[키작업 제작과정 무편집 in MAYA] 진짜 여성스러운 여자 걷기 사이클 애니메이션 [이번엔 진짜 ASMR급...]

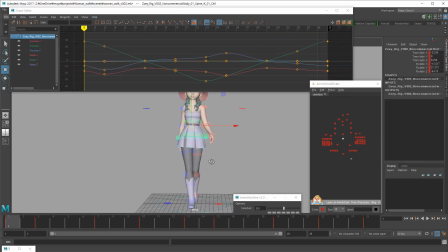(59:07)
그리고 엉덩이 움직임이, 티질, 트랜스엑스를 일단은 푸쉬를 많이 안 했는데 조금 더 해볼까 하네요.
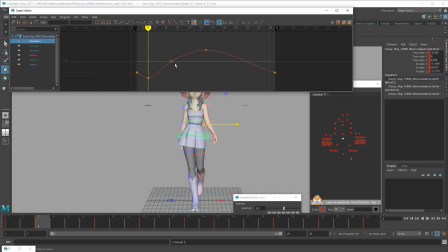(59:27)
필요 없어 보이는 건싹다 지우고요. 갔다가 여기서 살짝만 더 살릴게요.
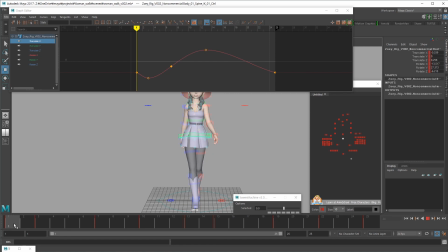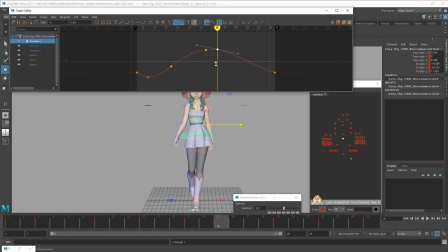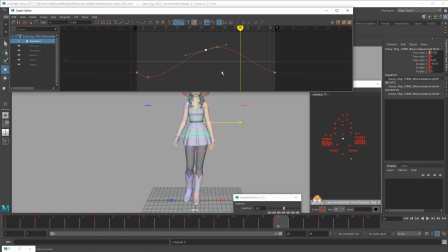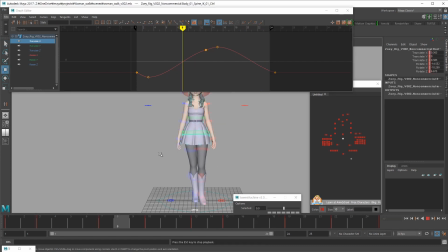이게 너무 센거 같죠? 약간 한 프레임 밀고.
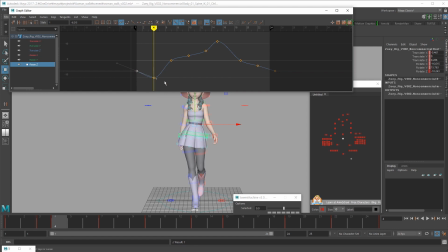(60:34)
스플라인입니다. 이거 바꿔주는 게 스플라인 커브. 오토에서 스플라인으로 바꿨어요. 이게 약간씩 중립에서 너무 중간이니까 좀 재미가 없는 것 같아요. 다 조금씩 깨주겠습니다.
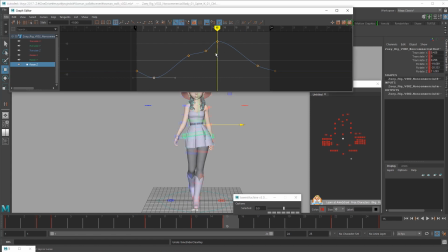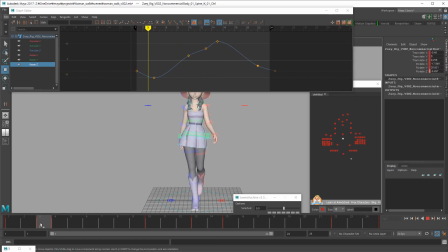이렇게. 아, 키 정리를 한번 싹 해줄게요. 4프레임에 다 들어오도록.
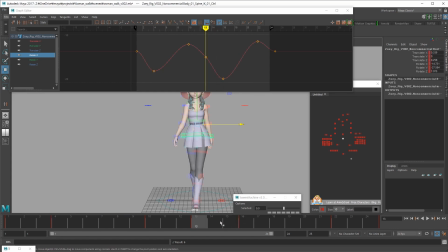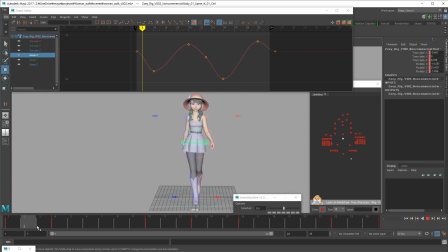4프레임 아니고 3프레임에 들어와야 되나?
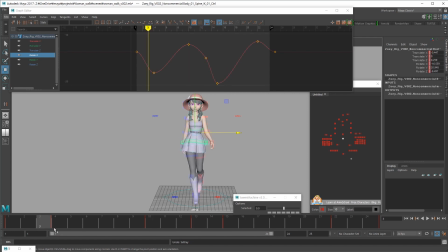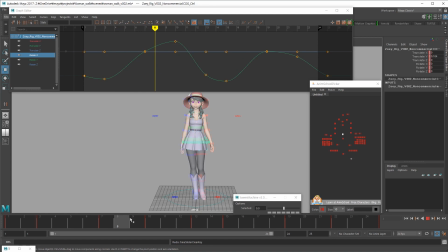머리 쪽을 보면은 굉장히 뭔가 꼭 튀어 보여서
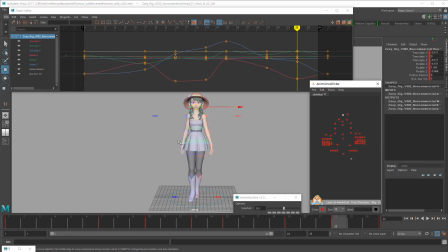(62:29)
그걸 좀 잡고 있습니다. 상체인 것 같아. 이거.
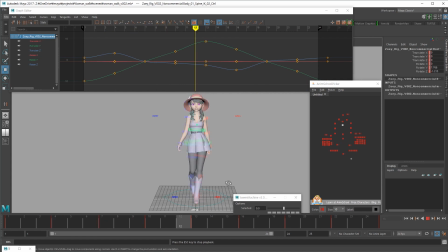팔 때문에 튀어보는 것도 있겠네요. 팔이 뭔가 계속 뭔가 있는데 퍽퍽퍽 난리도 아니야. 자, 팔이